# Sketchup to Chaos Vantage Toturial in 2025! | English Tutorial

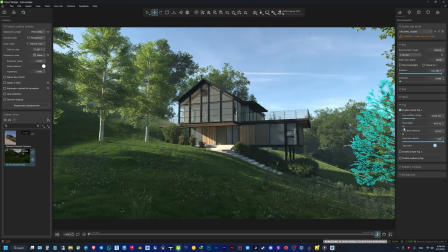8:16 And now I'm going to play around with some fog setup. So I'm going to enable the simple fog one and just play around with the settings.
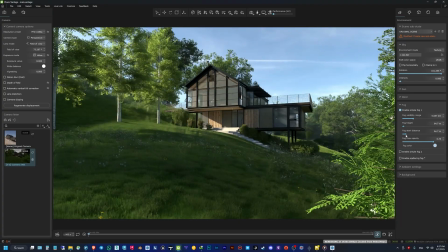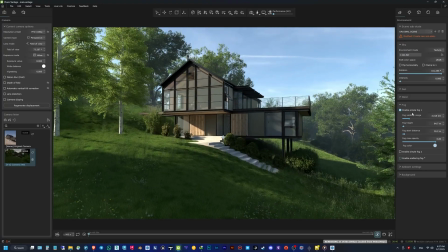8:31 Then I can turn on wind and check the effect vegetation box.
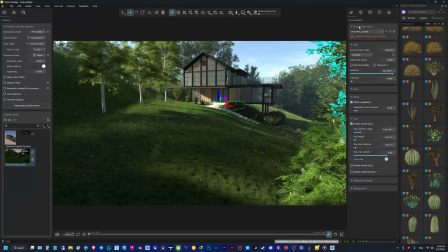8:36 Now that I have a setup for my day rendering, I just need to save it as a substate.
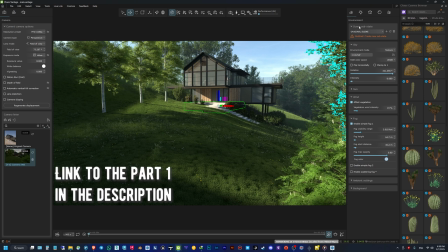8:41 So I briefly explained the scene states in Chaos Vantage in the first part of the tutorial.
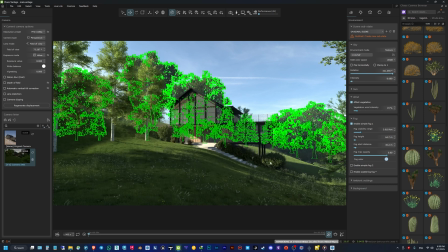8:46 You can check that out in the description. And what it basically do is saving an state for each of those tabs that you can see. For example, for environment, you are going to set a daytime, a sunset time, or anything like that.
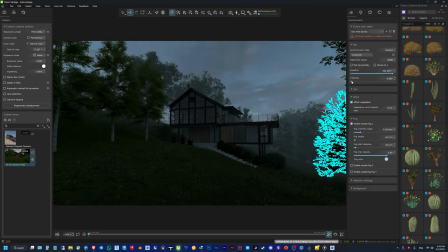8:59 Then you're going to save it as a substate. After that, you can change the settings and change the scene to, for example, a night one.
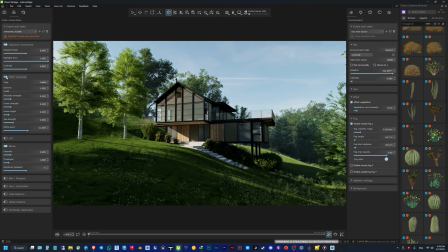9:06 Then you can save it as another substate. So how to make a substate?
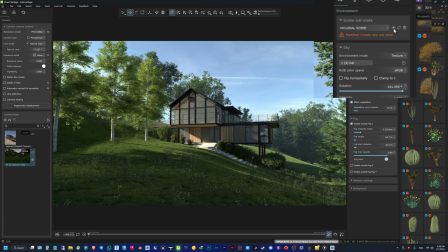9:11 I'm going to this top right section and I'm going to click that little plus button. What it will make is create a new substate for me. Then I can rename it. For example, I will name it as a day. Now I'm going to change my settings to create a night shot. We can change the whole settings.
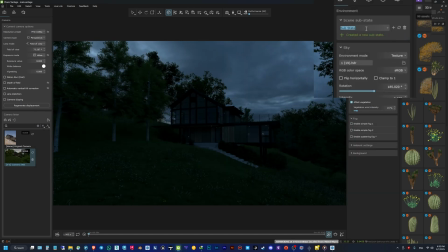9:32 After changing that, now I can create a night state. So I'm going to hit a plus again and write down night.
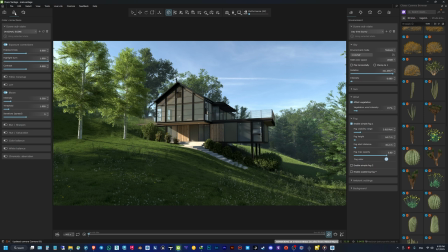9:40 Let's go to the color correction tab and let's create our color correction effects.
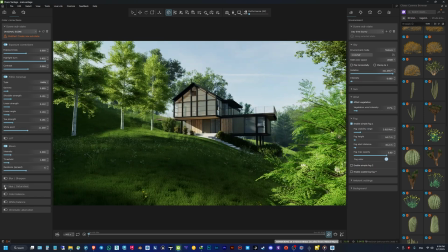9:44 I'm going to create the color correction effect for the daytime and do the same
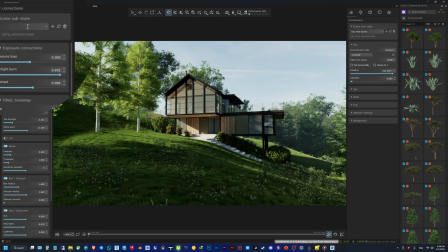9:49 process that we did for the environment to create substates for our color correction tab.
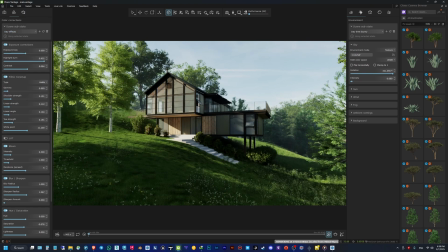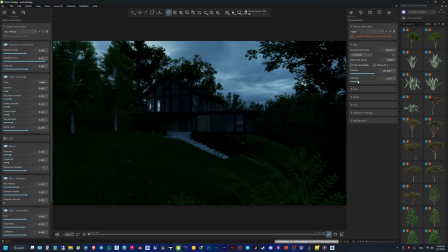9:59 For the night time, before creating a color correction tab, I need to place my lights. So I'm going to place some lights.
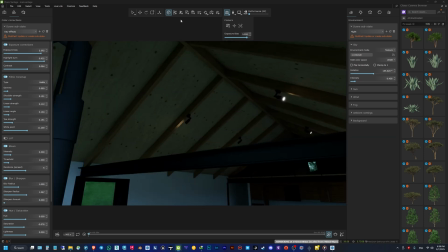10:05 I'm going to click on add light, and in the settings I can select the type of the light,
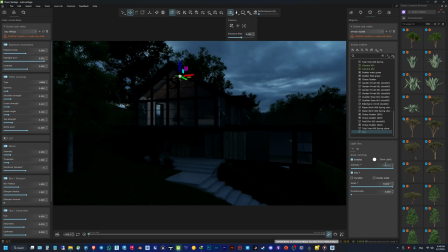10:12 the color, the intensity, and all of that. Then I'm going to make some copies of it.
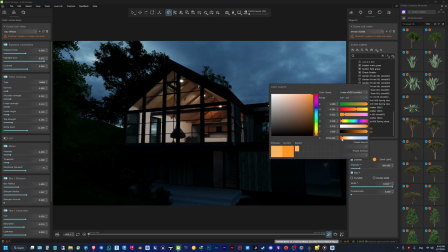10:22 I'm going to select warm light to make it look cozy, to match the colder tone in the environment light.
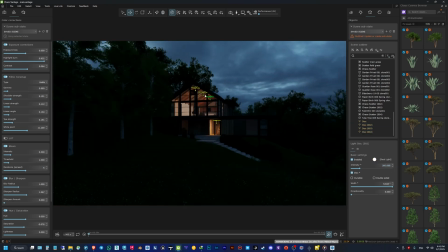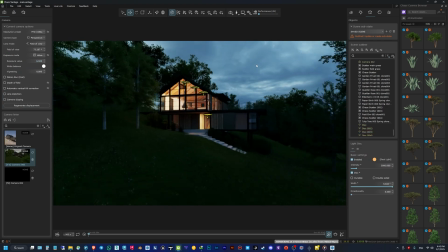10:36 After making the changes on the lights and setting them up, now I can change my color correction for my nighttime and save it as a substate.
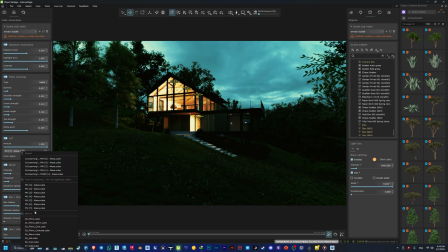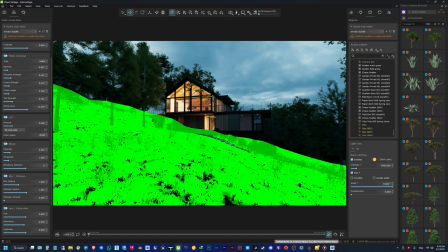10:50 I'm going to change the bloom settings to make those light pop out.
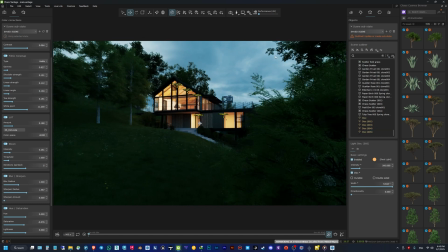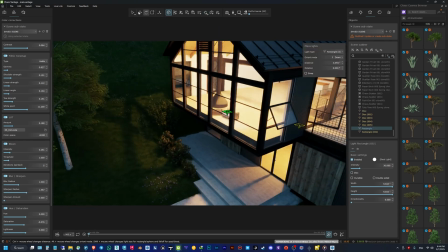11:00 I will create another light that I'm going to make it invisible, just to make the outside a little bit more brighter.
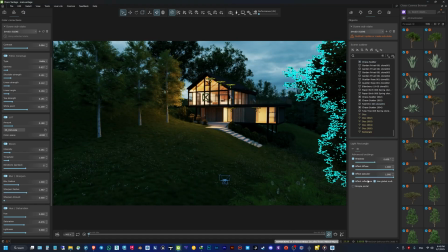11:11 So you can see the interior lights effect on the grass and on the trees and the outside environment.
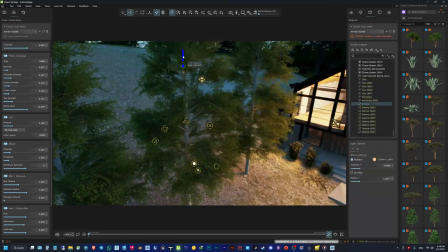11:19 Maybe adding some sphere lights in the trees to make it look cooler.
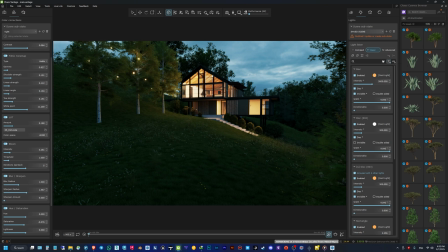11:26 Now I'm going to the lights tab. Here we need to determine that our lights in the building need to be turned off for the daytime.
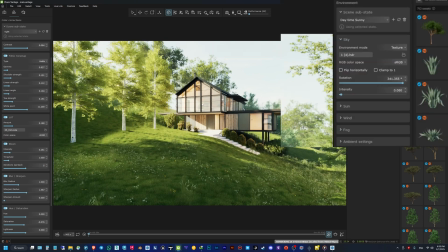11:35 So I'm going to create a substate for my daytime with all the lights off, and another one for the nighttime with all the lights on.
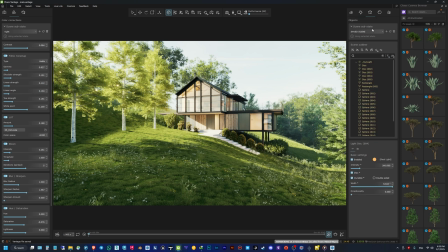11:48 Then you can see the outliner, and in the outliner you can do the same thing. You can hide or unhide things and create substate for them. But in this scene we are not going to do that. Also, for the materials, we can change materials of the 3D model and save substates for them.
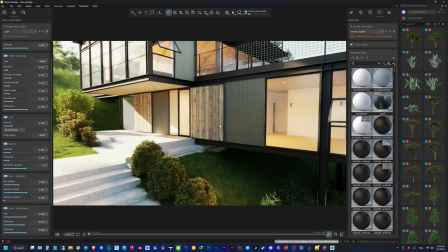12:04 But we need to use the materials that are already in our 3D model. So you can see the list of them.
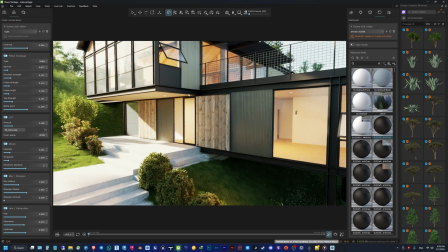12:09 You can just replace them with each other.